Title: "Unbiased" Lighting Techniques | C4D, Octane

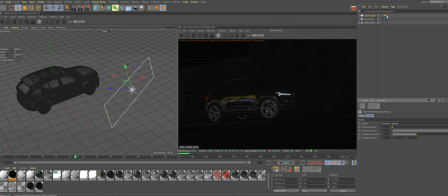[14:39]
Let's increase the intensity, and this will be our key light highlighting the wheel and a little bit of reflections on the wing I don't want it to really light the rest of the car so here we go our key light
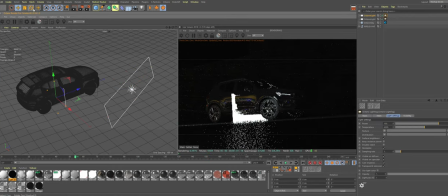[14:56]
done let's create another light and this will be our fill light again kind of in traditional three point lighting fill light supposed to be a complementary light
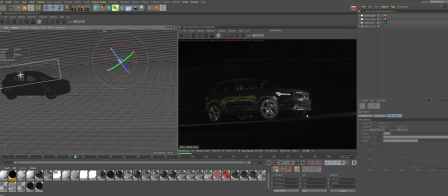[15:09]
to your key light which implies that key light is much more intense okay that's looking good but some shadows we may leave it like that to be honest let's try fall off okay that that looks fine now we need to
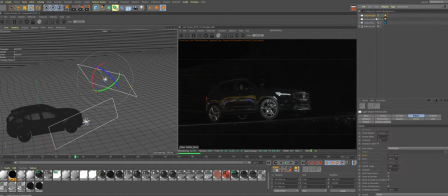[15:27]
highlight the shape of the car somehow let's duplicate this light click psr to reset our position, rotate it 90 degrees and put it directly above the car like in real world badass studios.
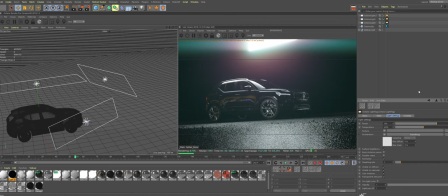[15:46]
Let's reduce its intensity a bit and here we go we have quite sexy reflection on our car.
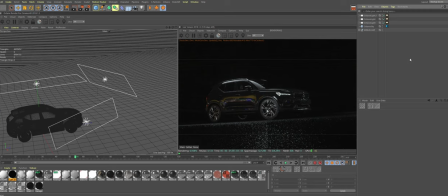[15:53]
Let's disable visibility of all our lights. Remember the best cheat in the history of humankind.
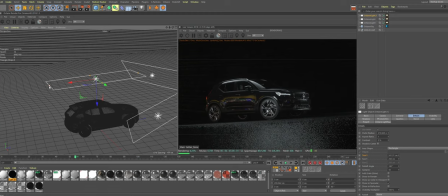[16:02]
I like it. And also So stepping outside of three-point lighting a bit and going a bit into the light direction side of things, we need to somehow light our background.
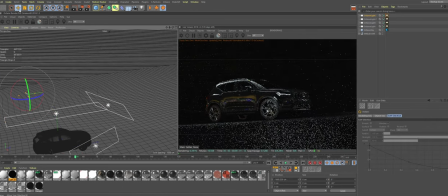[16:16]
Let's create a regular light and move it to our wall behind the car. Point it to the wall, something like that. Maybe move it a bit further away from the wall.
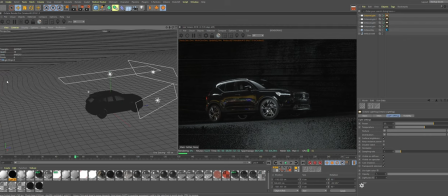[16:28]
Let's decrease its intensity a bit. let's create another light and put it exactly behind our car this one actually supposed to be our hair light the one right above the car is just an addition just a necessity for a car
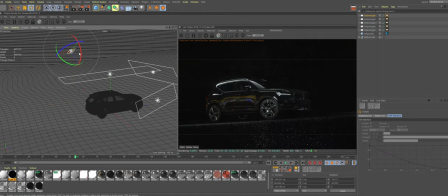[16:48]
photography okay so our hair light backlight whatever and again the reflection is
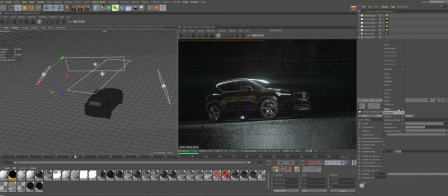[16:55]
quite harsh so light settings distribution fall off
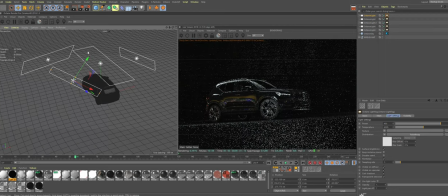[17:01]
like so here we go that looks like a decent hairline and you see it created a light stripe on the floor behind the car which is also quite nice every scene every
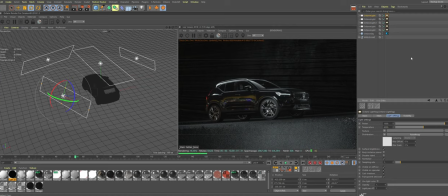[17:14]
environment is unique so instead of asking how someone lit one particular scene you better start thinking how light works in real life this will massively help you and your projects if you're working on a video or something for each particular shot you would need to adjust your light just like on a real-world set I think that's it once again my biggest advice to you is to learn real-world lighting techniques as a bonus to this tutorial i
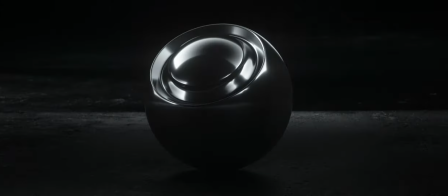[17:47]
decided to publish my shaders i used to shade my car in this video the link is down in the description if you like it you can buy it as usual thank you for watching and i see you soon peace